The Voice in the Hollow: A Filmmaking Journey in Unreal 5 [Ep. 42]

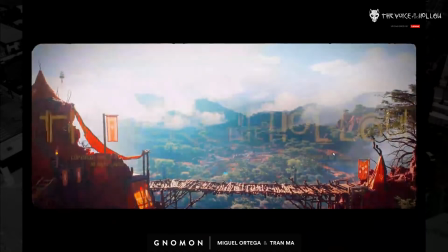3083s
It's super choppy. Yeah, I think I can. Yeah, you can scrub through it.
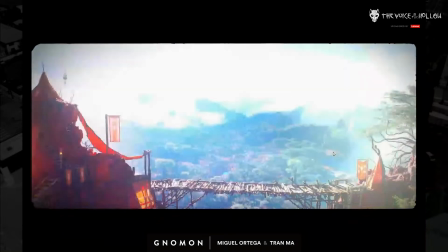3089s
I think the scrubbing works.
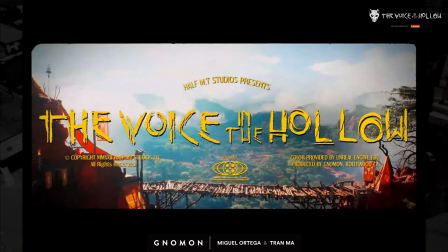3091s
You can see we just wanted a shot that has that old school kind of Technicolor. Well, the whole aesthetic of this is like 1960s, 1970s color palette, and the grindhouse grain and all that, like 16 millimeter.
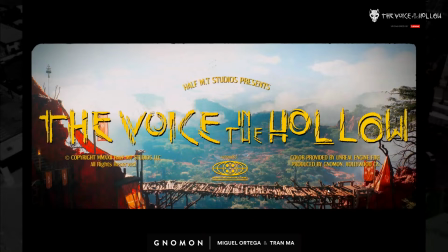3108s
So we wanted it to feel like it's older, and that's down to like back when they used to say color provided by, and you would see like Technicolor. So we just provided color provided by Unreal Engine 5.
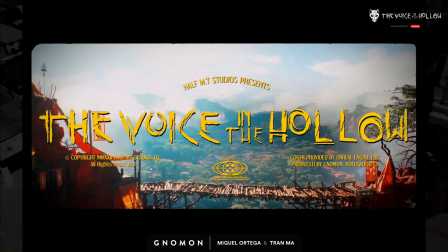3123s
The way that the date was written in the older movies is always with Roman numerals.
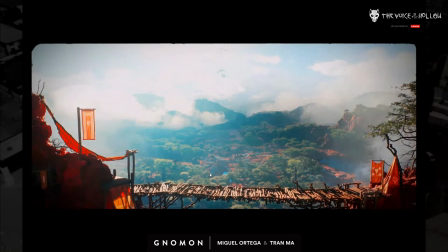3129s
So we wanted that. We wanted to start establishing like there's a bigger village, and then cut right to the chase sequence. So this was, from an assembly point of view,
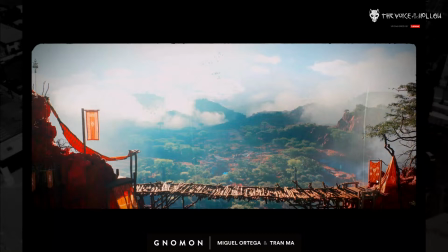3142s
the foreground was actually very easy to do because we had every single one of these assets built for our village sequence. Yeah, so this was like nothing. It was nothing. It was like compared to, so we just reused some of our pieces from another shot.
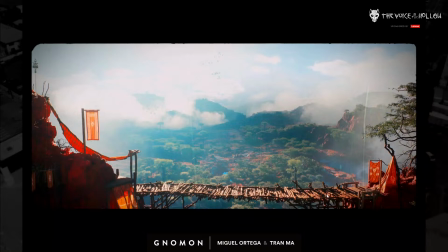3158s
It's such a joy to build things this way because you're just like, let's grab all this, shove them together. It's lighting in real time. Oh, thanks. Yeah. We saved this shot for the end.
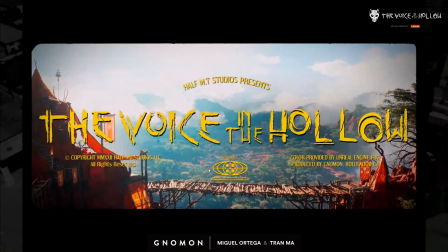3170s
I was like definitely not ready for this type of shot when we first started the stream. It took me this whole process to be comfortable trying to tackle this.
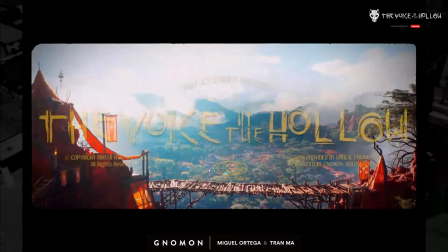3183s
At least that's how I felt. Tag team this one, so yeah, we did it together. So that's how most of our shots are. Yeah, basically. Miguel does all the framing for everything and composition. And then I get lazy and I go, here, you make it better. Yes, I kind of get annoyed,
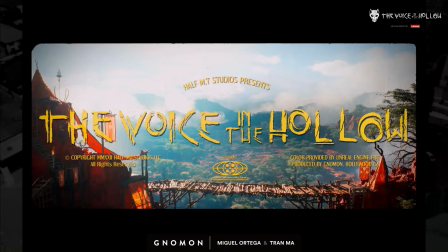3203s
but it works best because I think the framing is super important, and Miguel's framing is always really fantastic.
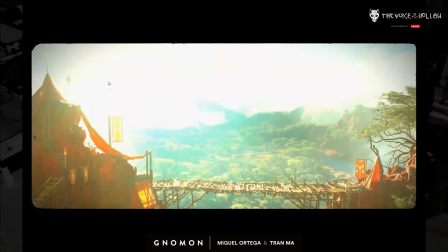3213s
Like I don't think of some of these things.
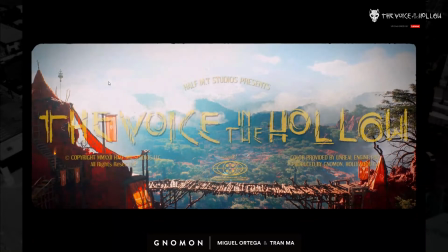3215s
Like I just thought of it like aerial shot, and then Miguel was like, well, let's put some foreground stuff, and I really like that, all that. It makes so much sense, and you're also managing to tell the story a little bit in the beginning too. So what we're gonna have is this chase starts with the sound of a trumpet.
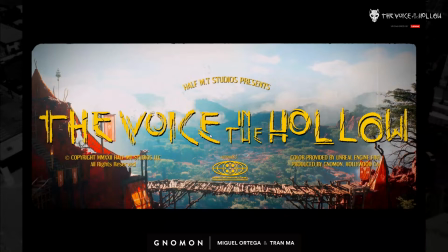3232s
That trumpet plays a war horn, plays a big role in the entire thing. So it's literally the first thing you kind of hear, or not the first thing, but that right there. So we want to have the guy up here. So we're going to record the motion capture for that.
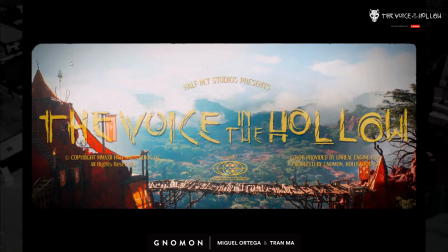3249s
That's like, again, it's one of those things that if they pull this from us right now, it's not going to change the story, but we just want the guy there. We wish we had more time to have like people walking around and the kid running and,
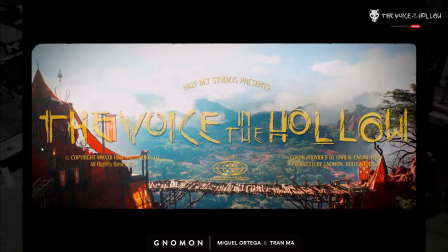3263s
someone going up the stairs, but that's hard to mocap with the mocap system that we have.
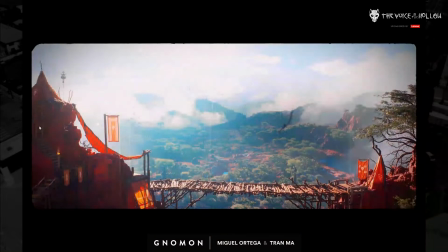3270s
Doing stuff like stairs or ladders, because it's not going to line up with the actual ladder that we have here.
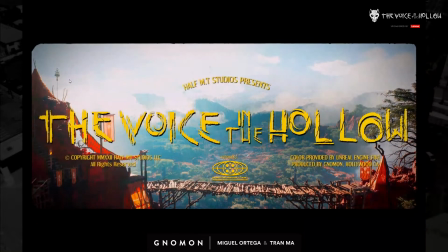3277s
So, but whatever. So we're just going to put the guy there blowing the horn. We already have the horn built and everything, and the guy to put in there.
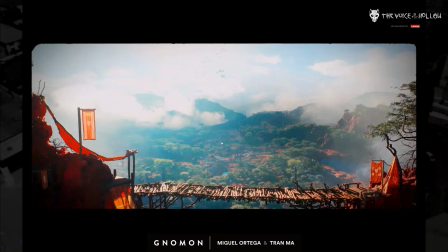3286s
So, all right. So let's talk about how we did this shot. So we'll start at the very beginning.
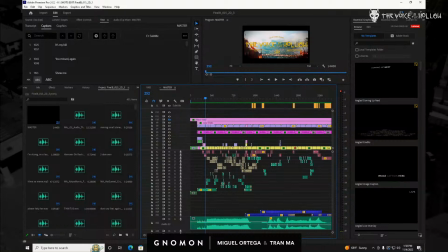3292s
So let me open up GAEA, and we've already talked about GAEA, but we'll talk about some of the texturing stuff in GAEA.
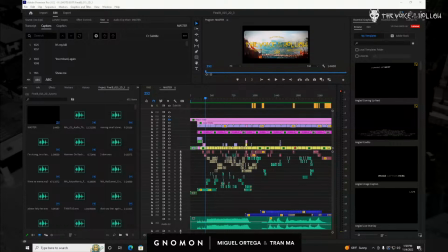3306s
I've found that using GAEA for just modeling stuff tends to be pretty easy. It gets complicated when you start getting into the texturing side of things. That's where I struggled the most. I found texturing much easier in World Machine,
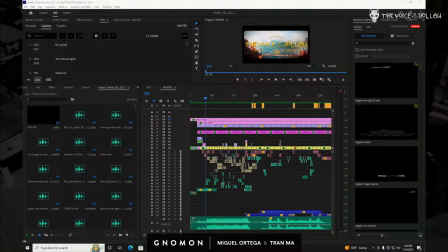3323s
But I recently was like, oh, I think I figured out how to finally get this thing to look okay in GAEA. So I'll show you guys the workaround for that.